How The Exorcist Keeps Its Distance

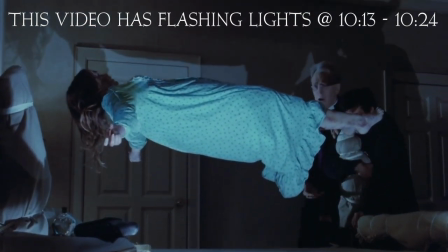1s It's the power. Holy water.
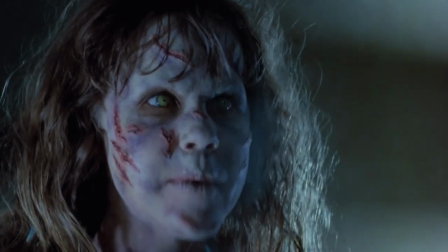5s
The Exorcist is one of the rare movies to invent and perfect a genre in one fell swoop.
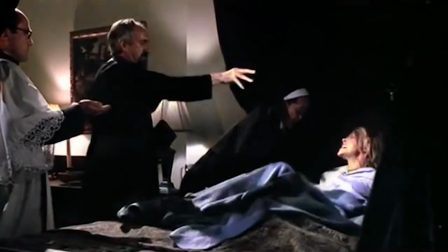12s
If you've seen any movies involving demonic possession at all,
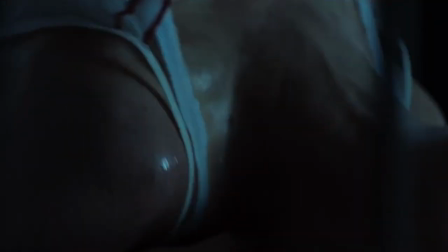17s
then you've probably seen some spooky girl contorting herself into spine-stretching poses,
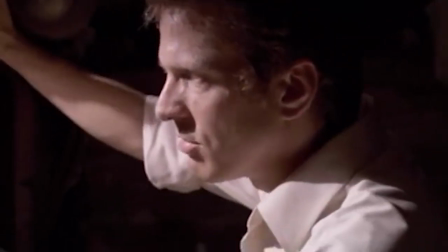22s
taunting some holy man who is invoking God's name at the top of his lungs.
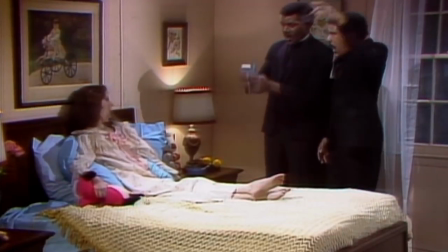27s
But after nearly 50 years of being imitated and satirized, the bed is on my foot!
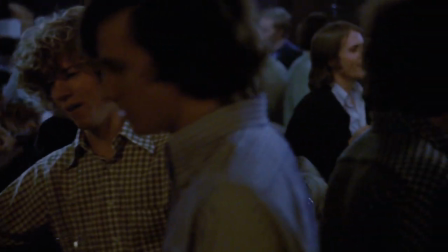39s
I think what remains totally unique about The Exorcist is in the world around its characters.
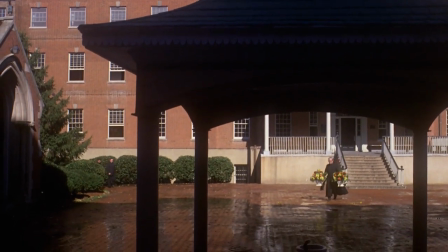45s
This is a movie that is every bit as interested in the human world in the background of Chris and Reagan's story as the actual demon.
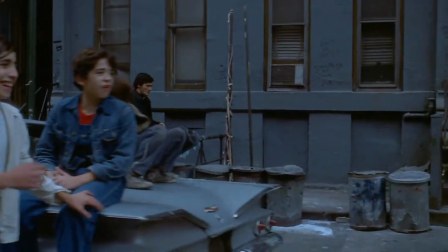53s
Really, that's where The Exorcist himself spends most of his time. So rather than exhaustively covering all the scares we know by heart,
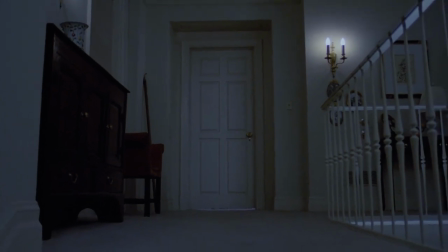62s
let's venture outside that infamous bedroom and see what we can learn from how the natural world echoes the supernatural,
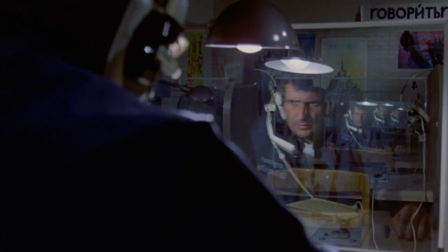70s
how the miseries and mysteries of the background invades the foreground,
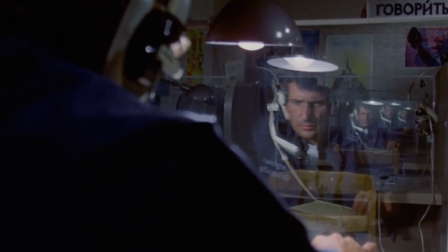74s
and how Father Karras gets caught in the middle.
Billy and I got together before the film in pre-production, and we talked about the look of the film. And we both agreed that it should look as realistic as possible, because if the audience believed that what they were seeing was actually happening, and they weren't distracted by the fact that maybe there was cameras and lights and different kinds of lenses and funny angles and things like that, but we just kept it ordinary, that it would work better.
Welcome to Acolytes of Horror, where we examine the horrors of life through the horrors of film. My name is Nathan, and tonight I'm scared of William Friedkin's The Exorcist. So that clip we just watched was from an interview with The Exorcist's brilliant, brilliant, brilliant cinematographer, Owen Roizman. From what I've been able to find, when Roizman or Friedkin are asked about this movie's visual aesthetics, they always say something like, "We wanted the movie to look realistic so that audiences would find the demon believable." But what does realism look like? Or maybe a better question, how does The Exorcist want realism to make us feel?
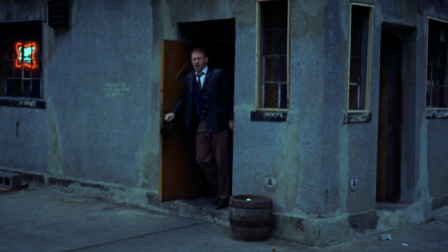154s
Because right before The Exorcist, Friedkin and Roizman made The French Connection,
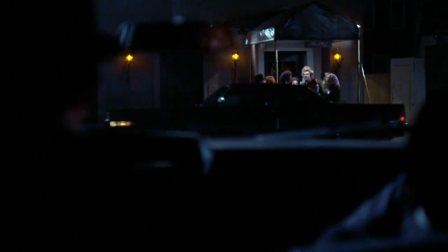159s
a film that is so dedicated to realism that it borders on feeling like a documentary at times.
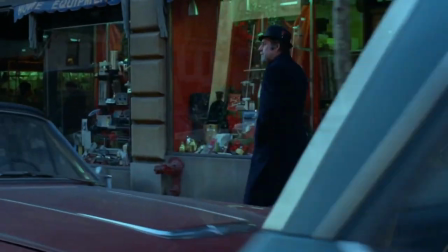164s
But compared to The Exorcist, the editing is snappier, the camera closer.
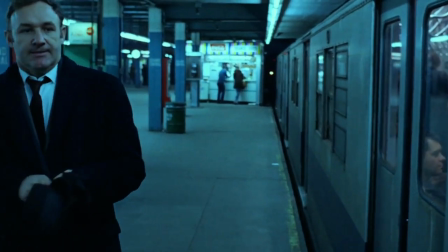168s
The realism is in service of this feeling of paranoia,
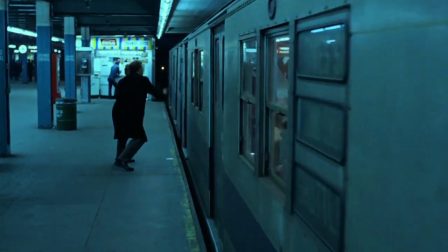172s
the fear that someone is watching you, or the fear that someone is watching you watch them.
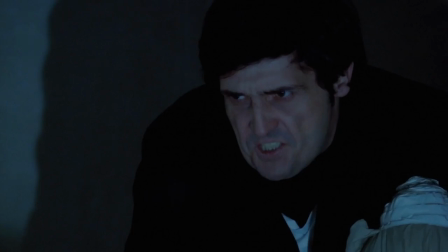178s
Outside of the claustrophobic chaos of Reagan's bedroom, I would describe The Exorcist's realism as
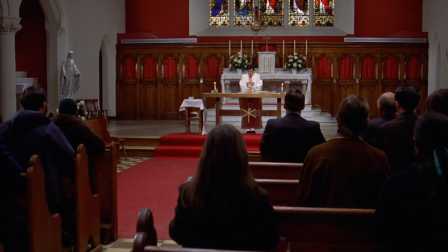188s
distant.
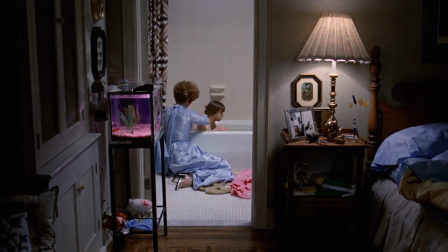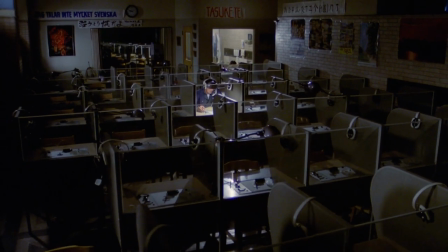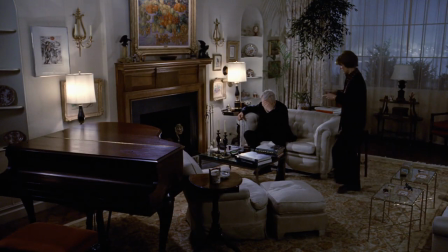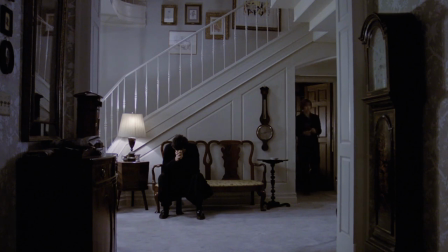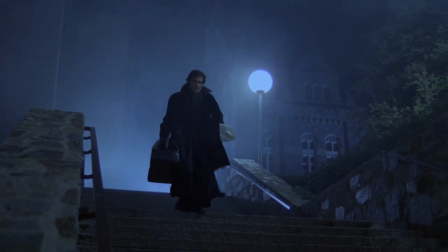209s
The movie makes so much time to show characters just walking around.
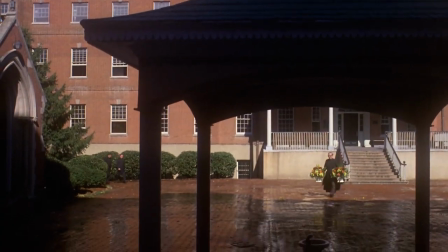215s
So many long shots of a character slowly emerging out of the background.
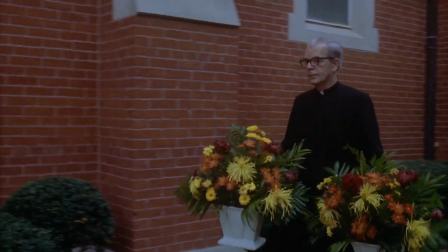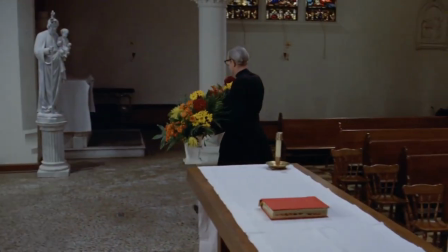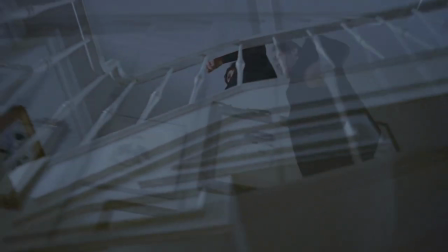231s
It makes for a much slower pace.
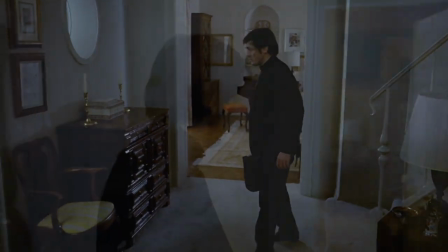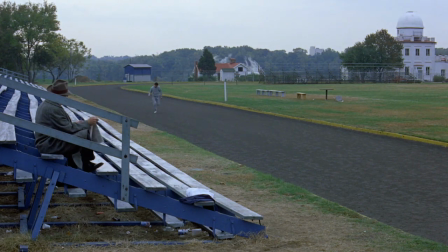241s
But it also creates this rhythm.